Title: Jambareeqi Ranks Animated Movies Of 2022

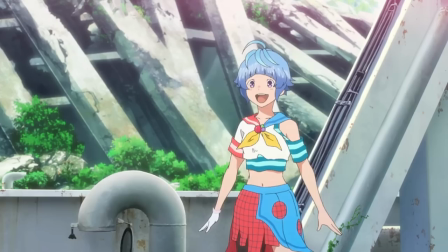1760s
The romance aspect didn't do anything for me either. I was already laughing at how Uta is the least subtle manic pixie dream girl I've ever seen.
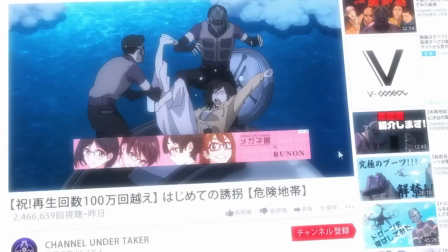1767s
Then, the movie gives us two or three scenes of them hanging out together, setting up the beginning of their bond,
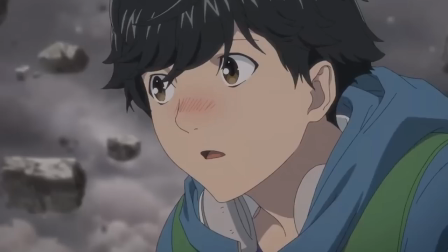1772s
but their relationship is put on pause after they find out that their friend has been kidnapped. Then Hibiki suddenly falls in love with Uta while they're on their serious rescue mission. only to skip straight to a big confession scene,
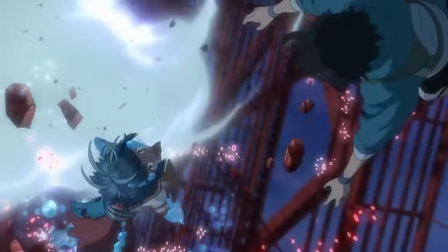1783s
which is dramatically interrupted by the movie's big spectacular finale that forces us to suddenly be emotionally invested in their fate as a couple.
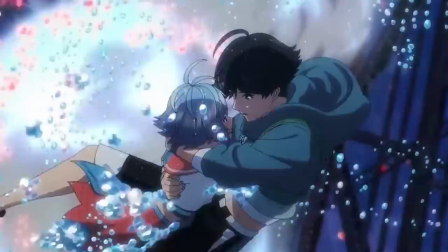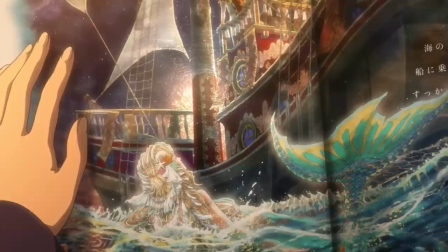1803s
Bubble is very obviously an alien twist on the Little Mermaid story, but the film goes to extreme lengths to make audiences notice that.
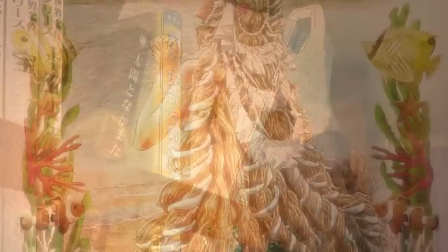1809s
As if it's afraid that we won't connect the dots ourselves, it uses very heavy-handed narration to nudge audiences into seeing how Bubble is sharing events with the Hans Christian Andersen fairy tale.
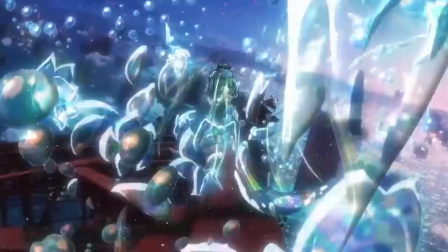1819s She fully understood. Her body was rapidly turning into seafoam.
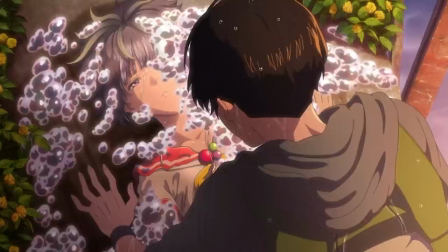1824s Fear was a complete stranger to her.
When Uhtred is turning to foam, like in the story, I felt absolutely nothing.
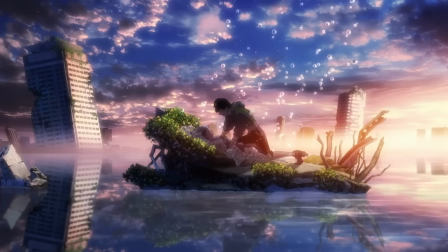1833s
No tears, no pain, no sorrow. The movie rushed the chemistry between these two so fast that I couldn't develop any heartache for the darkest part of the Little Mermaid story.
Uta!
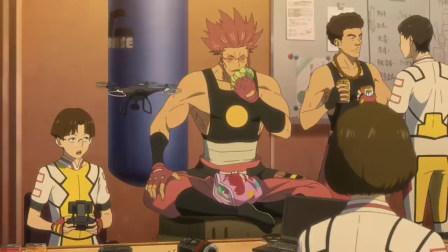1849s Uta! Uta!
This film also features neurodivergent characters.
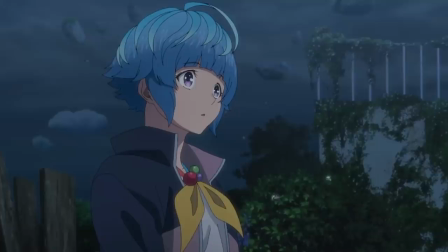1855s
None of them are particularly offensive. Heck, most of them are quite accurate, and I say that as someone autistic myself.
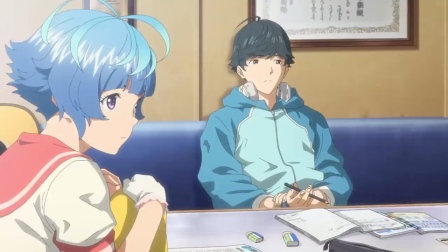1860s
However, I wasn't comfortable with how Hibiki says that he finally feels that he can be himself after meeting a space alien.
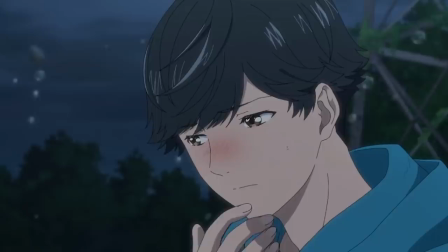1866s
That is a little insulting to me.
The person that I thought I was before wasn't really me.
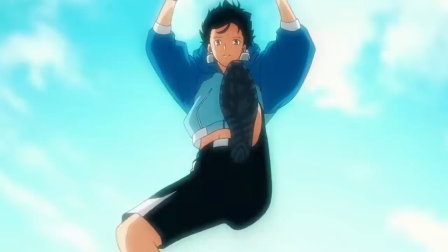1875s After meeting you, I became myself.
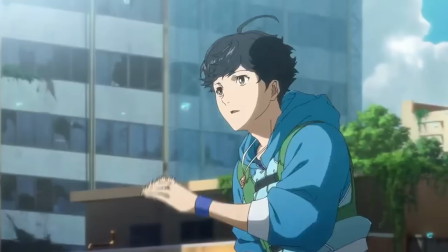1878s
Bubble has a fascinating premise for an anime film, and I'll stand by how great the animation is, but the execution is so shallow.
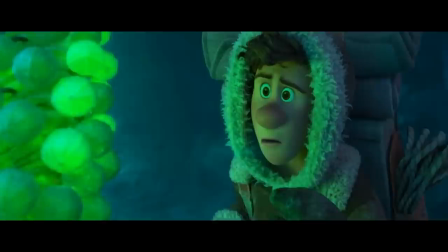1887s
Strange World. In the land of Avalonia, Jaeger and his son Searcher are on a quest to save their world.
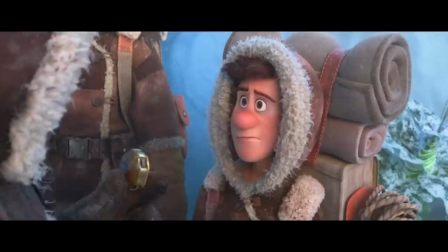1892s
Searcher discovers an energy plant called Pando that'll solve everything, but Jaeger insists on going on without everyone, and is annoyed that Searcher won't join him as an explorer.
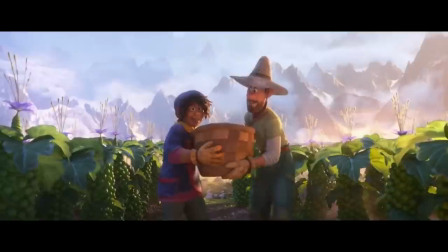1900s
Years later, Searcher is now running a Pando farm, and insists that his son Ethan joins the trade.
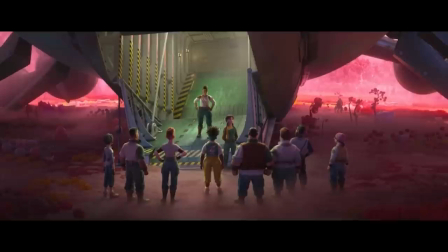1905s
But Ethan would rather find his own thing. When Searcher learns that Pando is losing its power, he joins the crew on an adventure to a strange world to find the source of the problem,
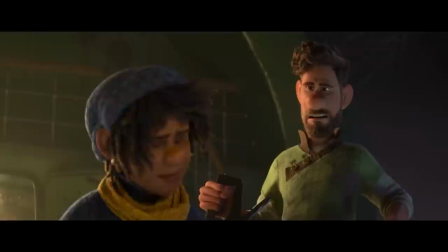1913s
only to bump into his long-lost dad, leading to all three generations uniting.
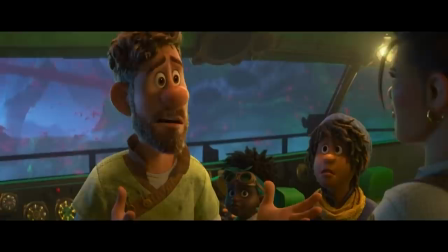1917s
I've been a little nervous to talk about this one, not because I have a controversial opinion on it or anything.
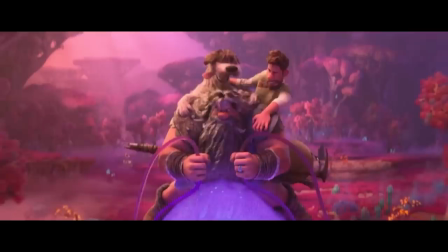1922s
My problem is that I have barely any strong feelings on Strange World. I came out of the cinema mainly feeling lukewarm, and made the verdict that it's, well, adequate?
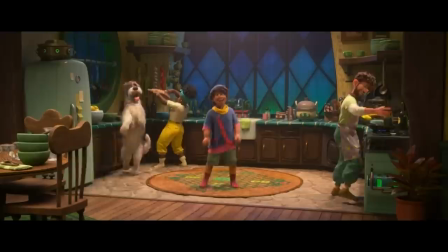1930s
I agree with the consensus that it's very tropey. As if it's following a checklist for making a successful Disney film, and begrudgingly ticking off each cliché.
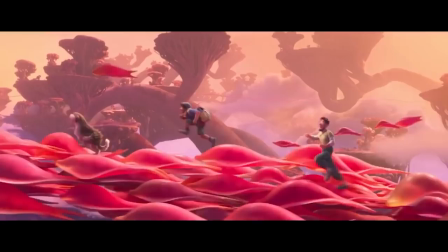1939s
I never felt like I was watching a brand new Disney experience, but rather, a fuzzy dream of House of Mouse movies I've seen before.
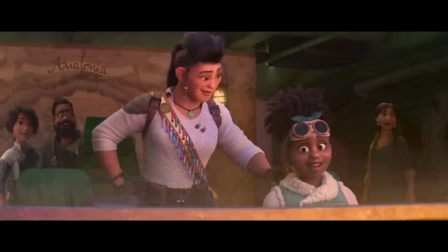1945s
Anytime I found myself wanting to compliment something, I had to remind myself that other Disney films had done it before, and with more personality and imagination.
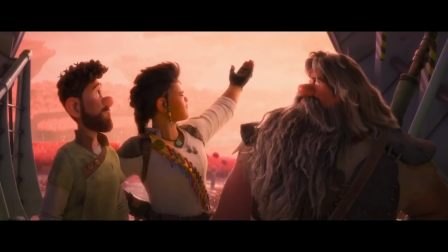1953s
It makes it really hard for me to come up with interesting criticism, or pin down what makes this film special.
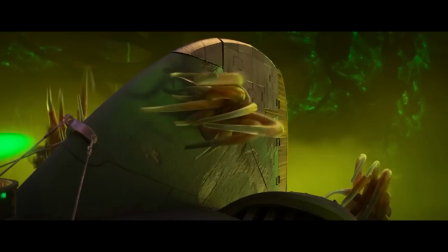1958s
But at the same time, there's nothing here that's remarkably bad either. Everything is just done fine.
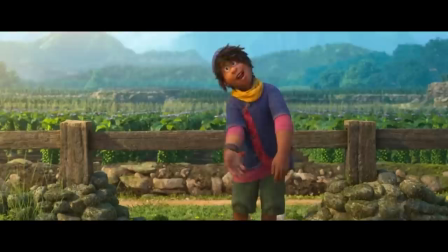1963s
It's all fine. I'm sure others have their own complaints, but I've got nothing.
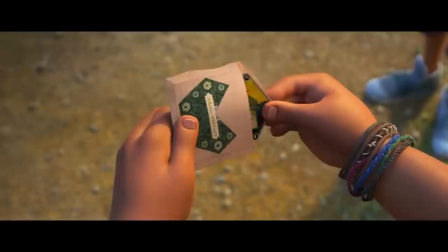1967s
The only thing I can genuinely praise is the fact that it's the first Disney movie to star a lead gay character. And he's a great representation.
Farmer.
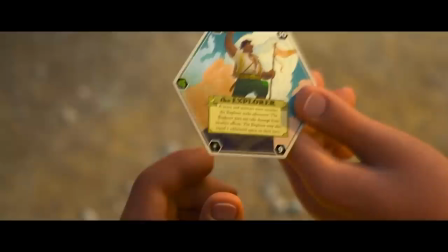1979s Here, I'll trade you. This one feels more Ethan to me.
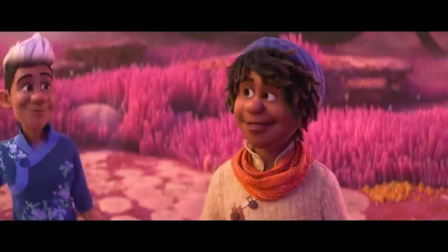1986s
Being gay isn't his one defining character trait, he's his own unique person going through a coming-of-age journey, but it's his adventure that gives him the confidence to ask out his crush.
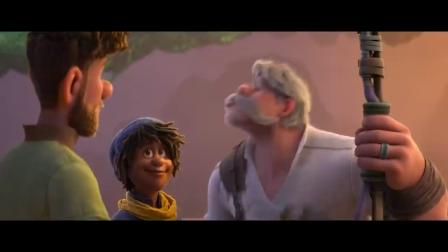1996s
Oh, and I like that when Ethan came out to his granddad, we didn't get the cliché gay panic scene, his granddad didn't make a big deal out of it,
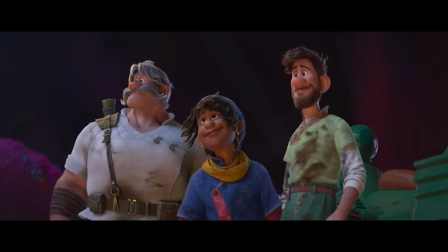2002s
or reject his grandson, breaking the stereotype of older generations being inherently homophobic,
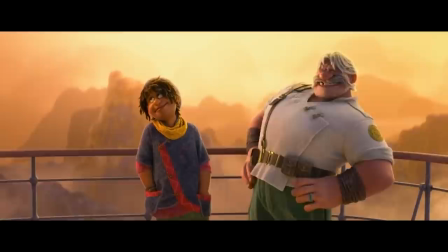2007s
and avoiding a queer trauma that we're tired of seeing in mainstream cinema.